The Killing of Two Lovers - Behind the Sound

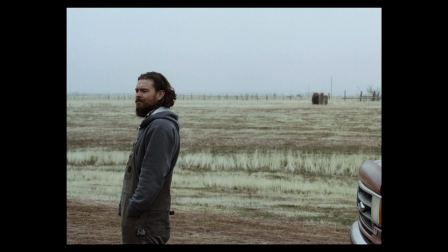[4:29]
By using sound instead of music, it creates this close connection to David, which is really important in the film.
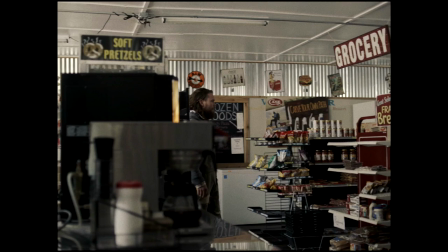[4:40]
a great example of how we use the subjective sound in the film comes very early on in a scene in a
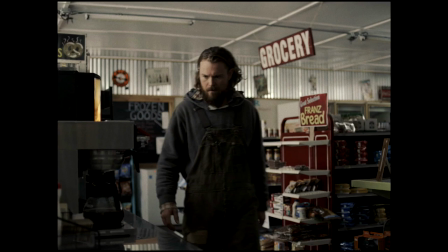[4:48]
convenience store where david meets the new boyfriend of his wife it
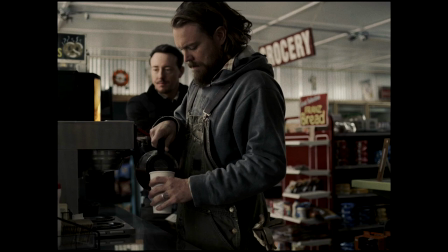[4:59]
starts out feeling all All natural with the ambiences from the store.
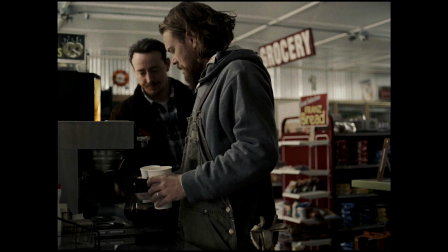[5:05] I don't want it. Would you hit me? Thanks, brother.
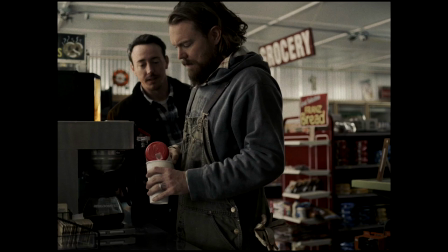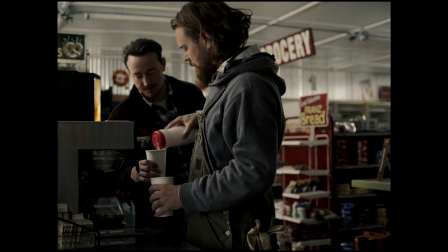[5:19] I'll get a splash of that too when you're done.
Then when David's frustrations really start to come in,
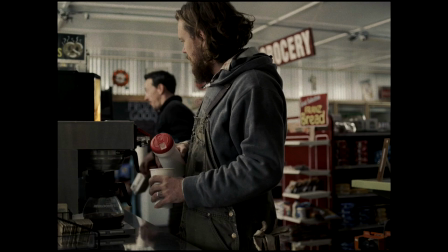[5:26]
then the sound changes into this more abstract, noisy sound collage.
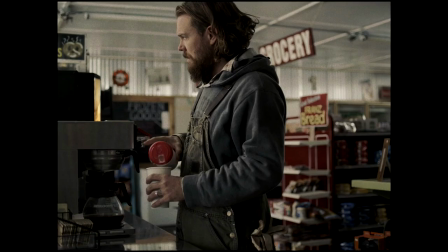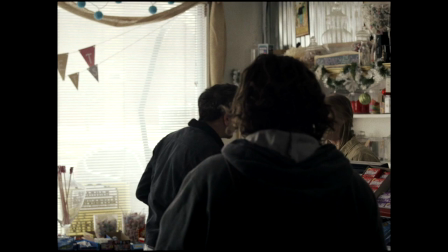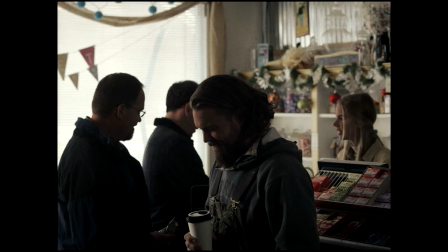[5:44] Hey, David. How you doing, Jeremy?
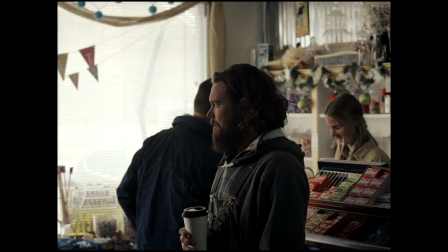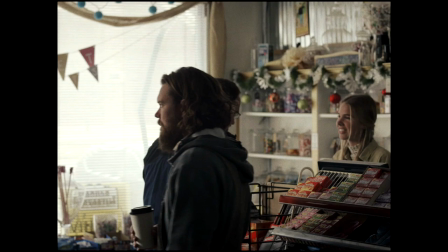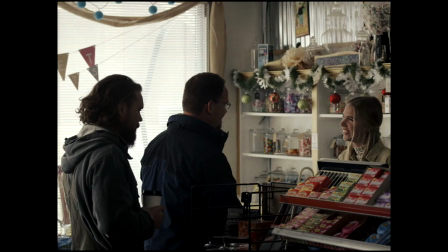Traditionally, in a mix, the dialogue is kept in the center channel. And there's a lot of storytelling reasons for this, because in most films, it's very cutty. And if you tried to pinpoint the sound source with where the person is located in the room, from cut to cut to cut, it would be very jarring and disconnecting, and it would take the viewer out of the cinematic experience.
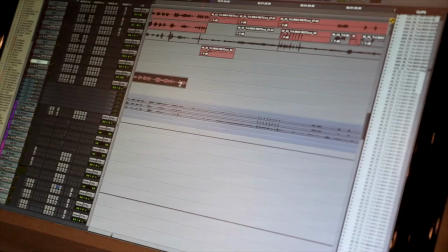[6:33]
The way Robert directed this film and the way it was acted was very
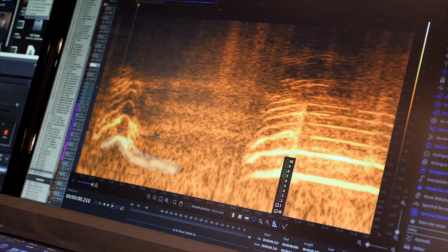[6:38]
conducive to taking some liberties with that and break that traditional norm. It also became apparent that it could be very useful in telling the story of the family and how separated they are.
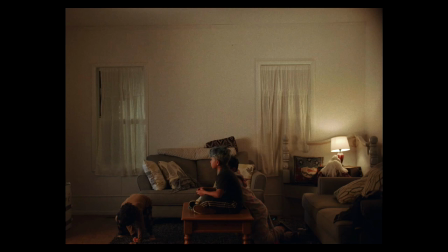[6:53]
This is the clip that really opened up the idea of panning the dialogue in the film. We made the decision here to divide the family as they are in the story and as they also are visually.
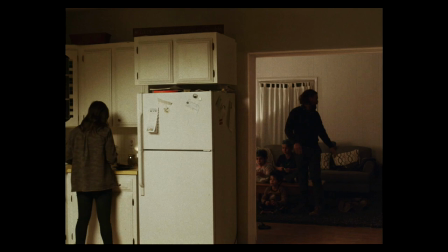[7:04]
When we first cut into the scene and you hear all the voices happening, it's a little confusing as to the geography of the room.
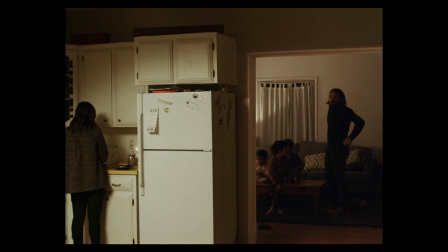[7:11]
The idea of panning the dialogue really helps us open up and place voices with the characters on screen and then track with them.
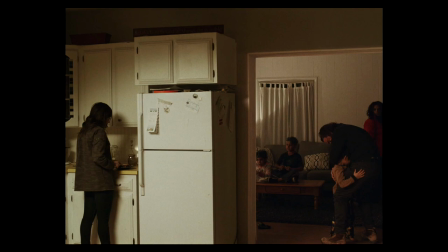[7:19]
You can hear now the difference between the traditional method of having the dialogue all up the center and then the panning choices we made to augment the fracturing of the family.
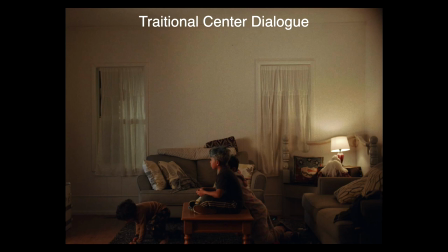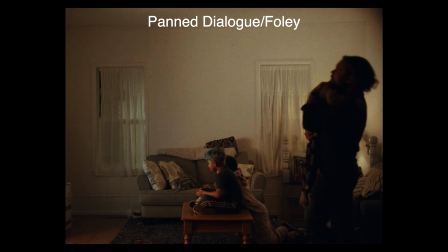[7:38] Daddy, sir, can you just finish this so much as a poem by the way? Got it?
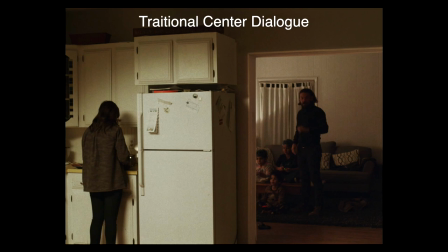[7:44] What's up, boys? All right, baby, let's go.
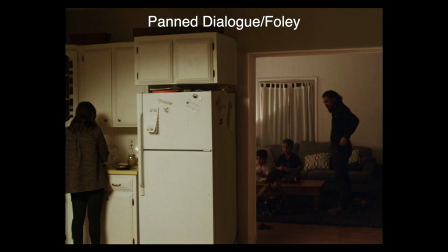[7:50] You ready? Yeah. All right, y'all be good for your sister, OK? Yeah, sure.
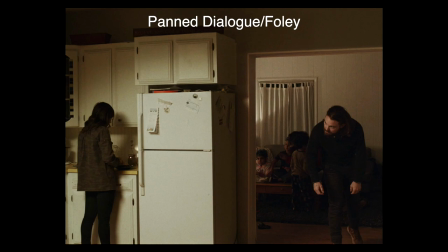[7:55] Boys, listen to your sister. Give me a kiss. I love you. I love you. Hey, Jess. Yes? Let's go.
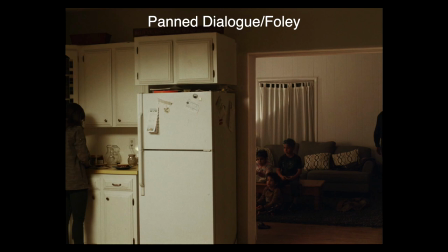[8:07] Y'all be good.
It's been really great working on The Killing of Two Lovers. It's been a very creative, collaborative process. And working with a director who's so much into sound and really wants to enhance his story and the characters through the use of sound is always so inspiring.